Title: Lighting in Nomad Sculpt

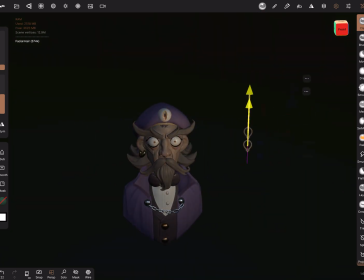253s
You can see that moving this light from left to right has a dramatic impact.
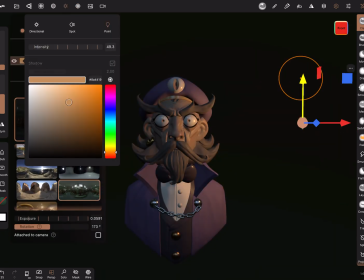261s
This is great for omnidirectional light sources like light bulbs or magic spirit balls.
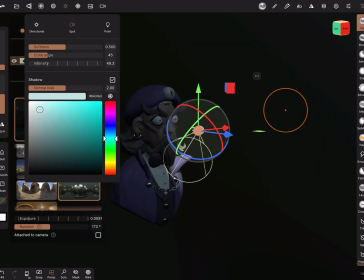272s
Finally, the last type of light we have access to is a spotlight. Like the name implies, it works like a spotlight.
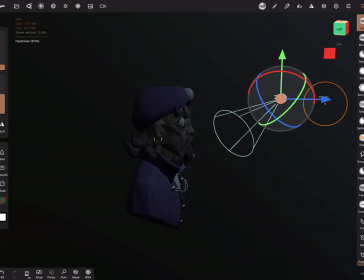279s
The positioning is important and you have more settings than the other lights.
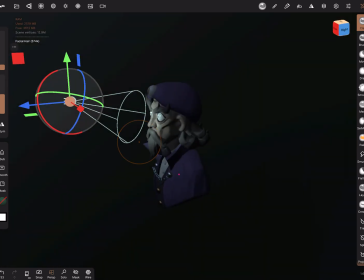284s
Let's put the light on his face straight on, like the flash of a camera.
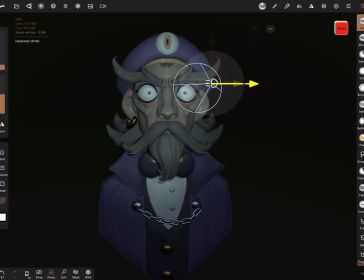291s
Like the other lights, you can adjust the intensity, but also the cone angle.
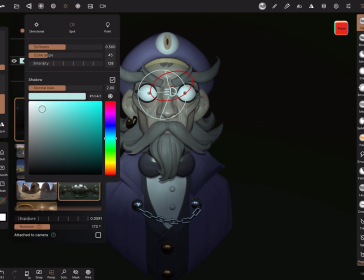296s
This lets you control the shape of the spot
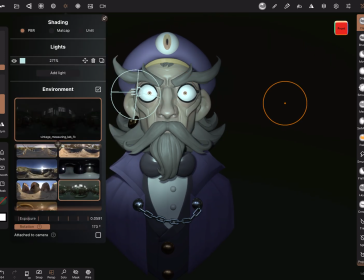300s
If it's small and focused like a flashlight, or big and wide like a stadium light.
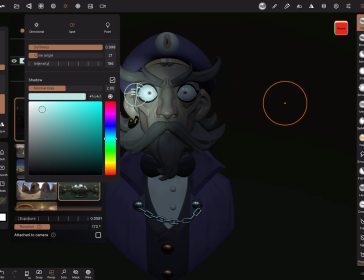309s
The softness value lets you control the shape of the light,
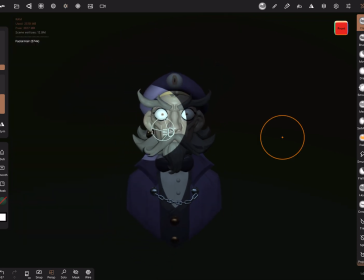313s
turn it down to have a very sharp shape, or bump it up to make it hard to tell the shape of the light.
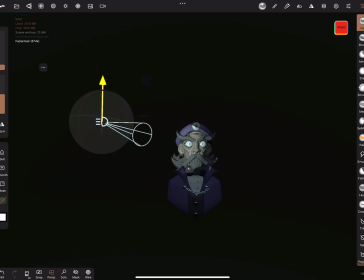320s
Let's use all that to make a dramatic lighting setup using a single spotlight.
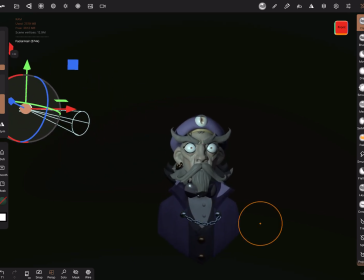326s
We're going to try and light up only his eyes.
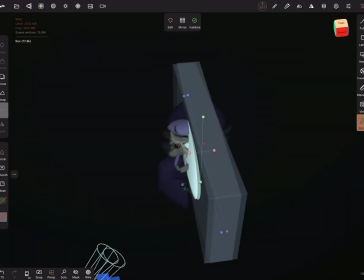329s
And since we're in a 3D app, we can actually do it as we would in real life and just add some barn doors to shape our light.
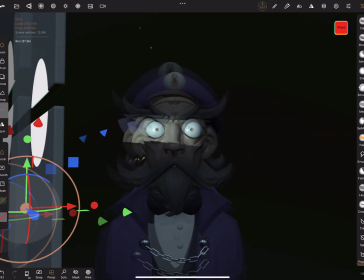338s
Just adding two cubes in our scene and positioning them so they block the light is all we need.
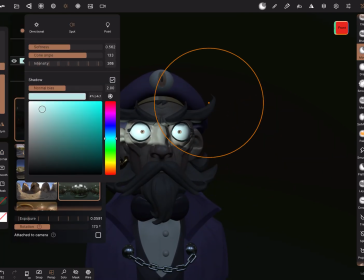349s
We'll just play with the cone shape to soften the edges of the shadow.
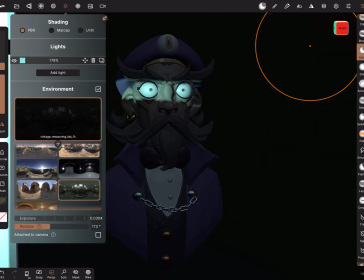357s
And now we can play with the environment to set the amount of ambient light we want for the mood.
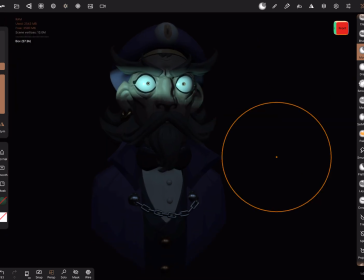363s
We can even turn off the environment just to have the light on the eyes.
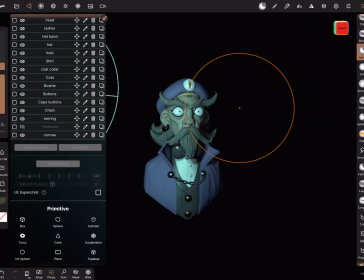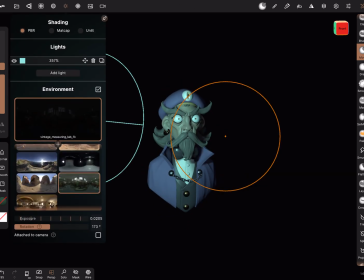374s
In this last example, we're going to make a beauty shot lighting using three lights, like a studio lighting setup. We're going to make the first light be the main key light. This is our dominant light.
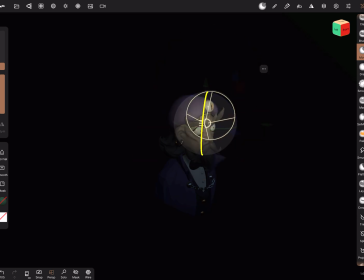388s
We're going to place it to the side of the character slightly above him.
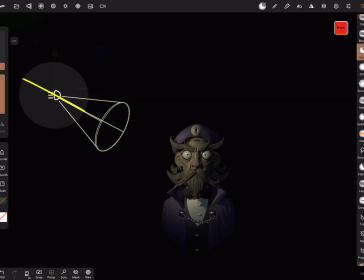395s
Like a Rembrandt painting,
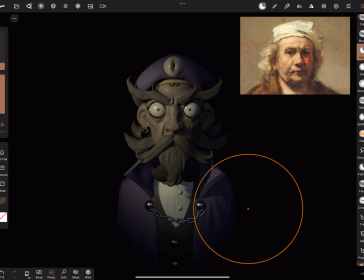397s
we're trying to push the shadow of the nose to create a little triangle of light on the part of his face that's mostly in shadow.
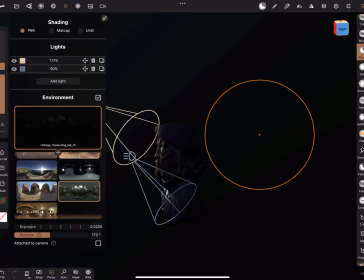408s
The next light is going to be our rim light. It's here to separate our character from the background.
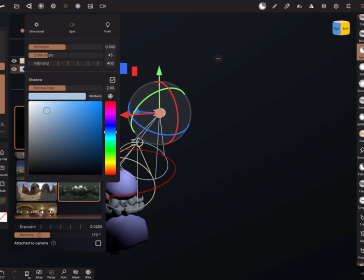417s
We're going to position it behind him and give it a green color to be a bit eerie and match our character.
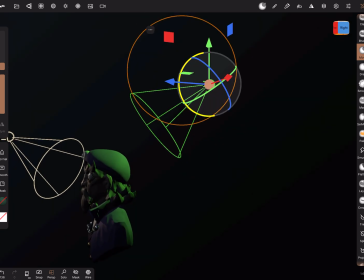426s
That's a light that can be very bright, but you need to adjust the position of the light to be almost the opposite of your camera.
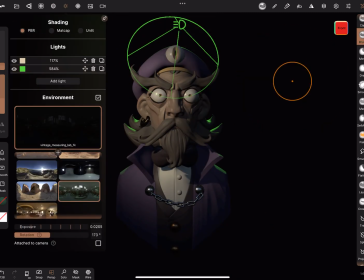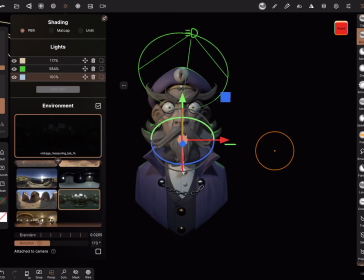438s
Finally, we're going to add a fill light to light up the side of his face that's in shadow.
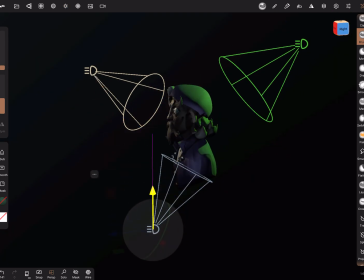444s
We're going to place the light below the character,
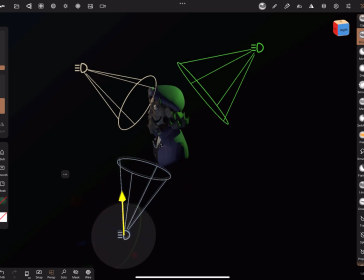449s
increase the cone angle so that the shadows are as soft and as diffuse as possible.
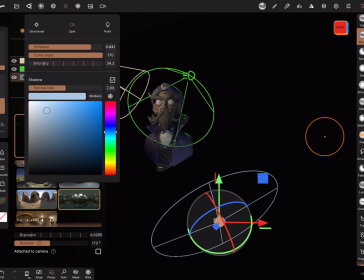455s
We're going to keep the brightness fairly low as well. This is faking light bouncing on the floor, so it should be subtle.
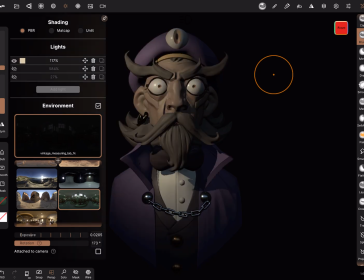467s
You can turn off each light and see what every light does in isolation, and see how they contribute to the lighting.
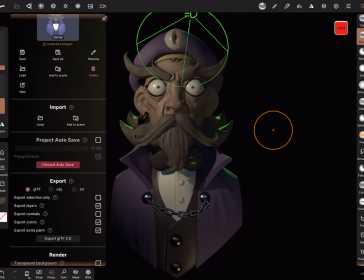479s
And that's going to wrap things up for this video. In the next video, we're going to see what we can do using post-processing.
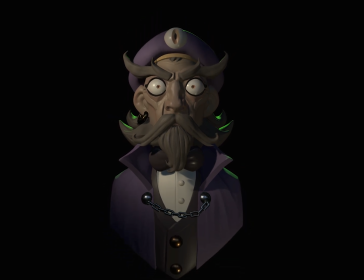486s
And I hope to see you there.